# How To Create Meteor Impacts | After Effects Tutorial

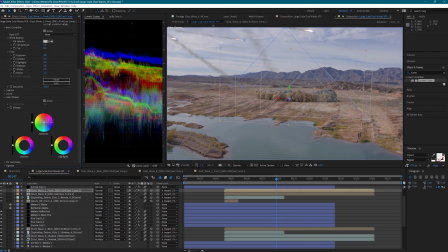Then I'll push a little bit of blue into the midtones and the shadows.
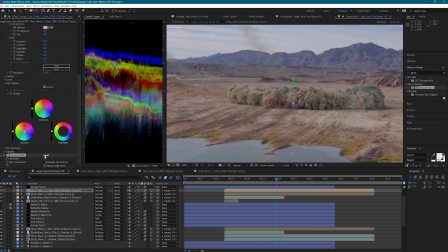I'm also going to add a slight Gaussian blur so that our dust wave is not as sharp and it matches our plate better. Now I can copy these same settings over to the other 2 dust layers.
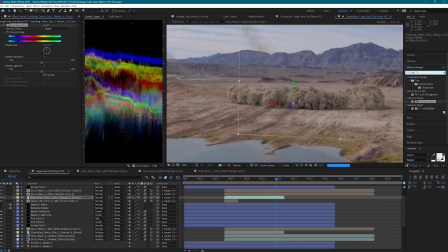I'm going to use these same techniques to adjust the exploding debris.
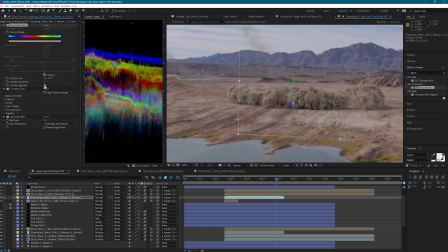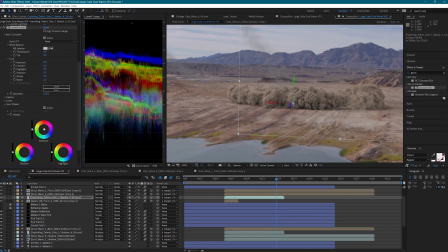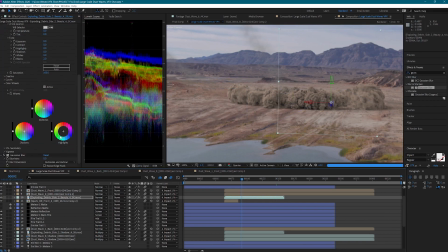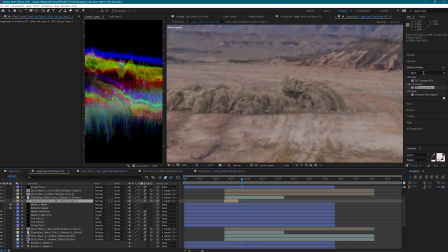For the spark hit, I'm going to add a Gaussian blur and set the blending mode to add. This is going to get a nice overexposed explosion when the meteor strikes the ground.
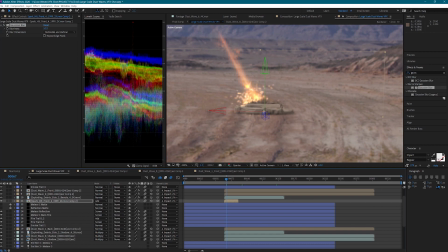I really like how this is looking, but it needs something else to emphasize the impact. Let's add a shockwave.
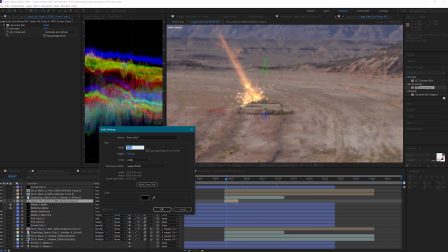I'll add a new solid and set the resolution to be square.
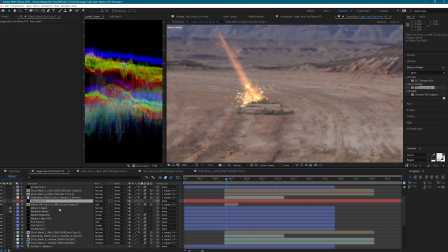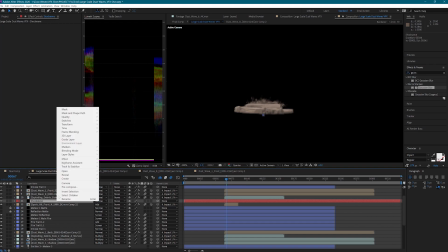Now let's pre-comp this solid and open it up.
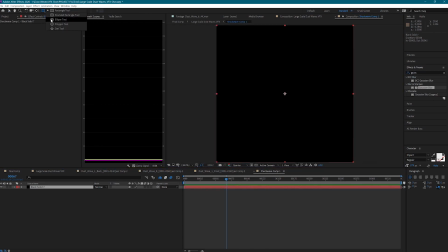Let's add a circle mask to the solid and set some keyframes.
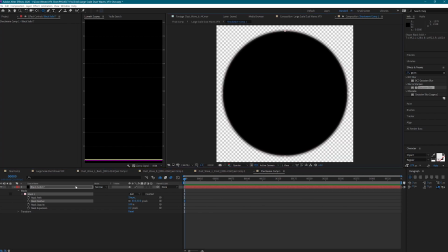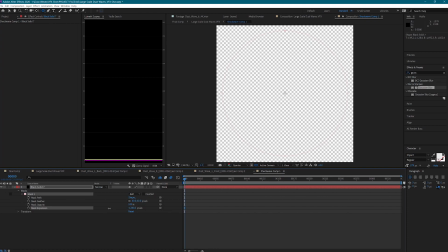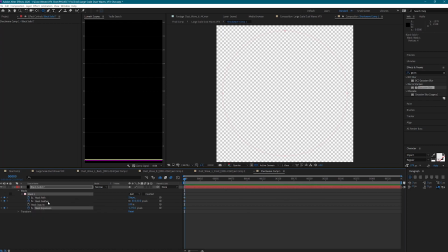This animation is going to need to be pretty fast to sell the shockwave effect.
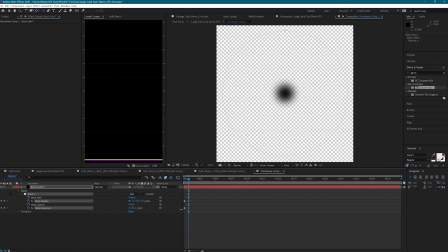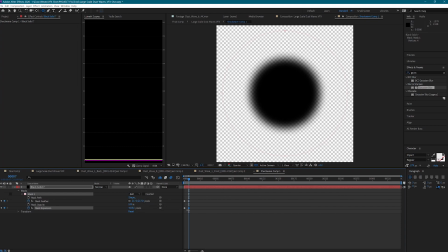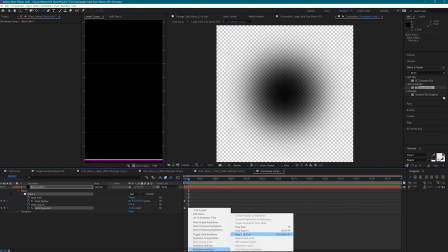I'm going to use Easy Ease here on this keyframe so that we get a very
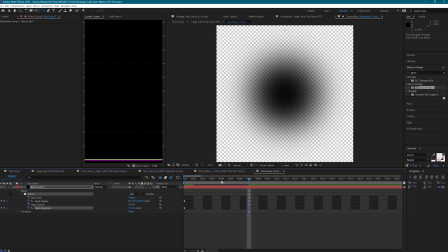quick start and it sort of fades into a slower expansion after frame 7.
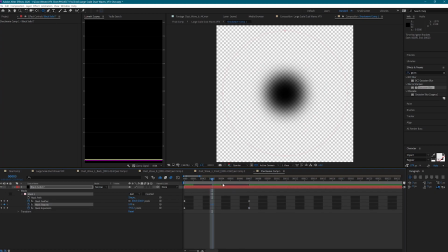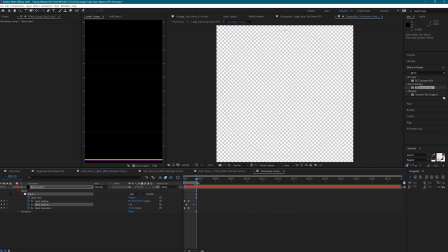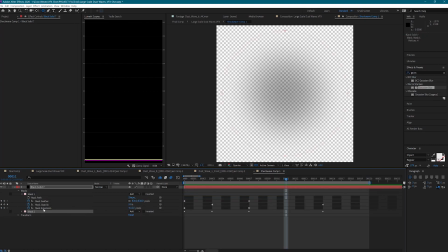All right, that's a good start. Let's duplicate this mask and change the blending mode to subtract. Our new mask is going to stay the same, but we're going to need to adjust the first mask. So here on mask 1, we can adjust the keyframes again to get a desired result.